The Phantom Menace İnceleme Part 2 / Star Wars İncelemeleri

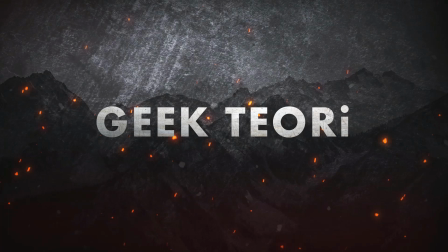Merhaba sevgili Geekteor takipçileri, Star Wars incelemelerine hoşgeldiniz.
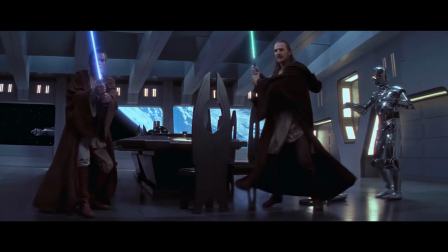Geçen hafta Phantom Menace'ın açılışına, gizli göreve gönderilen Jedi'lara ve bu göreve gelmeleriyle bile yükselen tansiyona baktık. Ticaret Federasyonu barışçıl gezegen Naboo'yu işgal edecekti. Şimdi kaldığımız yerden devam edeceğiz.
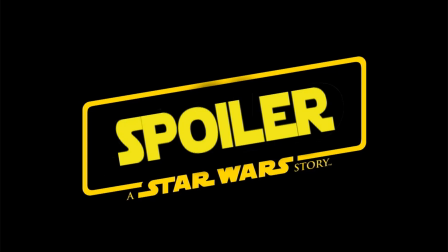Devam etmeden önce spoiler uyarısını yapayım. Bu incelemelerde ilk 6 filmde gerçekleşen herhangi bir şeyden bahsedebilirim. Filmleri izlemediyseniz bütün sürprizleri kaçıracağımdan emin olabilirsiniz. Uyarıyı da yaptığıma göre başlayalım.
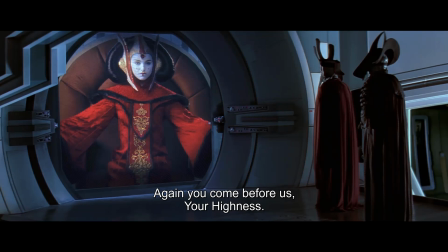Bu noktada prekollardaki en önemli karakterlerden biriyle tanışıyoruz. Padme'i Amidala. Şu sırada Naboo'nun kraliçesi. Seri boyunca giyeceği baş döndüren kostümlerden birini giyiyor.
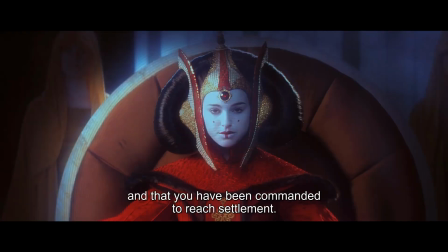Ve geçen bölümde konuştuğumuz gibi Nemoidianlara sert çıkıyor. Ambargo'nun bittiğini çünkü elçilerin orada olduğunu ve onlara emrettiklerini söylüyor. Genel vali ben elçi falan bilmiyorum dediğinde ona dikkatli olmasını söyleyen Padme, federasyonun bu sefer çok ileri gittiğini söylüyor.
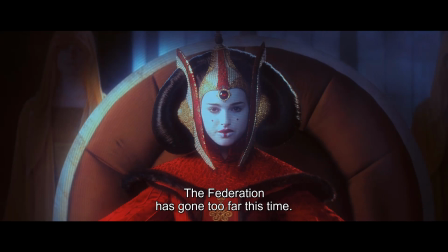Bu sefer mi? Yani daha önce de benzer şeyler yaptılar öyle mi? Böyle ufak zorbalıklar işte.
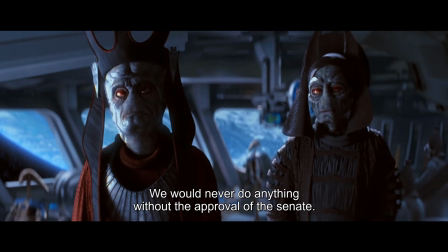Ve hala konumlarını koruyor. Hatta belki de daha da güçlenerek ilerliyorlar. Bu filmde yaptıklarından sonra da hala varlıklarını sürdürecek.
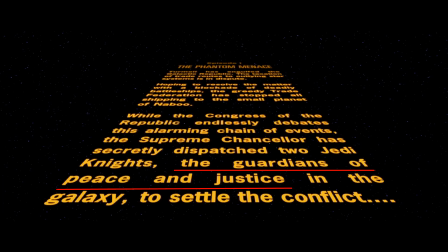Bununla kalmayıp daha da ileri gidecekler. Hani açılışta adalet ve barıştan bahsediliyordu ya. İşte onun tam bir uydurma olduğunun göstergesi olacaklar. Nabu'ya dönersek kraliçeyi ve konseyini alıyoruz.
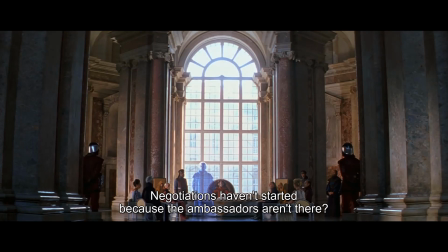Senato'daki temsilcileriyle görüşüyorlar. Ve temsilcileri böyle nazik, iyiliksever, yumuşak huylu olaylar karşısında en az onlar kadar şaşkına dönmüş biri.
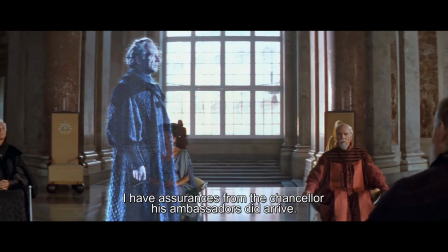Elçiler gelmedi mi? Peki bu nasıl olabilir? Şansölyeden oraya ulaştıklarına dair güvence aldım diyor.
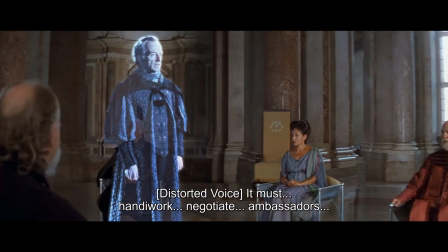Ama federasyon iletişimlerini kestiğinde hologram titriyor. Sesi derinleşip hırıltıya dönüşüyor.
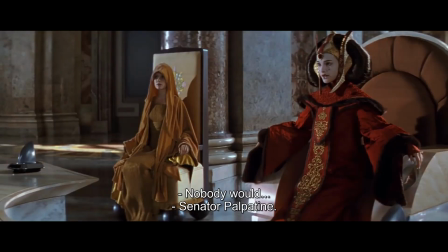Bu temsilci Padman'in de o sırada söylediği gibi Senato Palpatine. Serinin ana villanı ve ulu orta saklanıyor.
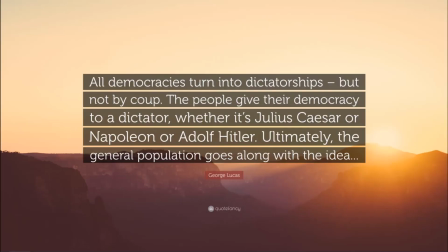George Locus demokrasilerin imparatorluğa evrilişi bağlamında Palpatine'den bahsettiğinde Hitler, Napoleon ve Caesar'ı spesifik olarak dillendiriyor. Ve Caesar demişken Palpatine isminin arkasındaki ilham yüksek ihtimalle Palatine'den geliyor.
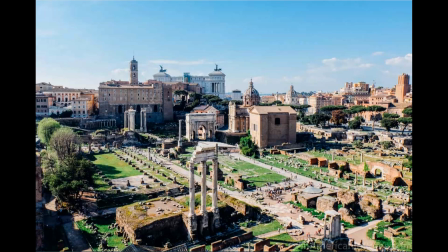Roma'nın merkezindeki yedi tepe, demokrasinin ve imparatorluğun tohumlarının atıldığı yer.
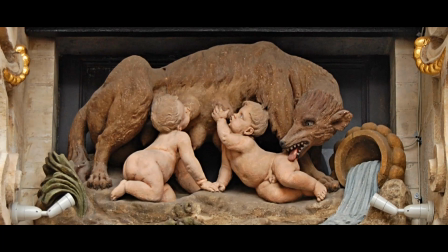Mite göre Remus ve Romulus kardeşler bu tepede kurtlar tarafından emzirildi ve bu yüzden Romulus kardeşinin ölümünden sonra şehri buraya kurdu.
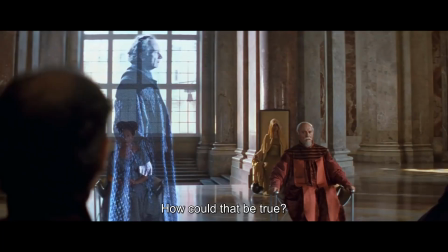Ardından da kral olarak hükmetmeye başladı. İşte Palpatine'de bu tarih, mit ve politik ihtirasın bir birleşimi gibi.
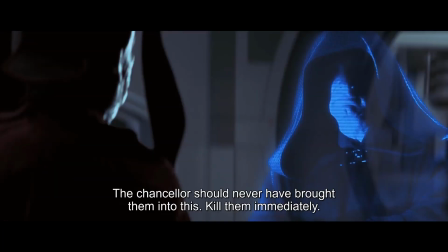İki ayrı maske takıyor. Senatoru da, karanlık lordu da, başlangıçta bir hologram olarak alıyoruz. Bunların projeksiyon olduğunun altı çizilmiş oluyor. Birer iz düşüm. Onu görenlerde belli düşünceler uyandırması istenen Phantom yani hayali kimlikler.
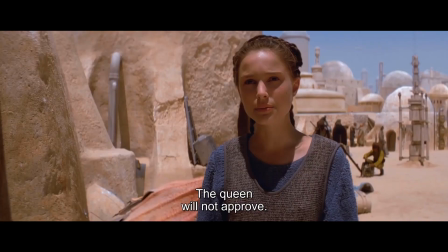Filmin devamında göreceğimiz üzere Padme de dublörüyle aynı şeyi yapıyor. Ve bu filmin kendisine dair meta bir anlatım sağlıyor.
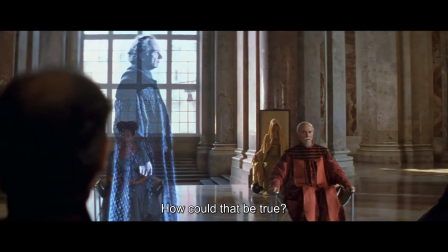Bu film de bize belli düşünceler uyandırması istenen ilüzyonlardan ibaret. Tabi filmin kendisine meta anlamda bir anlatım yapma mevzusu Attack of the Clones'da tavan yapacak.
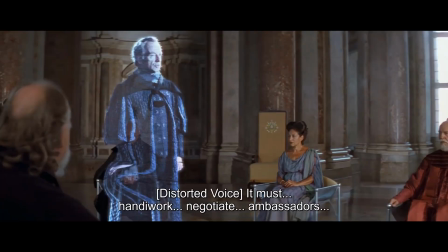Buraya ve şimdiye dönersek Palpatine konuşurken iletişim kesildiğinde sesi böyle hırıltıya dönüyor demiştik. Sanki o bildiğimiz imparatora daha yakın bir tonda konuşmaya başlıyor. Ve söyledikleri teklemeye başlıyor. Bazı kelimeler duyuyoruz. Pazarlık, elçiler.
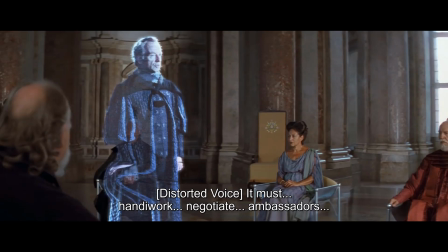Böyle tatlı tatlı konuşuyordu ama konuşmasının parçalandığını, yani diplomasinin hoş yanlarının kırıldığını ve altının boş olduğunu almış olduk. Hepsi bir gösteri, kaba kuvvetin örtbas edilmesi, geçen bölüm Jedi'lar hakkında konuştuğumuz gibi.
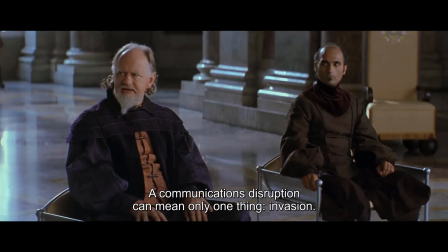İşte Naboor liderleri kendilerini böyle bir durumda buluyor. Galaktik Cumhuriyet'in tüm gelenek ve adetlerinin sadece bir gösteriden ibaret olduğunun acı bir göstergesi bu istila.
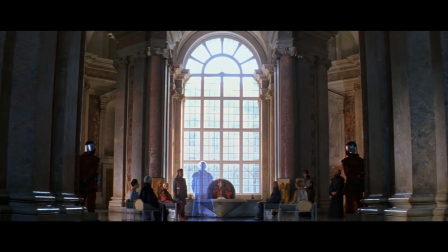Ve Star Wars'da bir kez daha biçim ve içerik uyumlu. Amidala'nın taht odasındaki bu sahne son derece zarif bir şekilde çekilmiş. Mükemmel geometrik kompozisyonlar estetik şekilde kesişen çizgilerle sağlanmış. İşte Barış böyle gözüküyor. Ya da en azından öyle gözüküyordu. Padme Barış'a inanan biri.
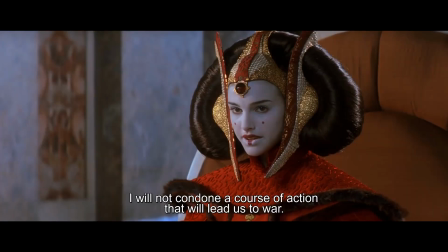Gelecek filmlerde göreceğimiz gibi diplomatik çözümlerin demokratik hareketin özü olduğuna inanıyor.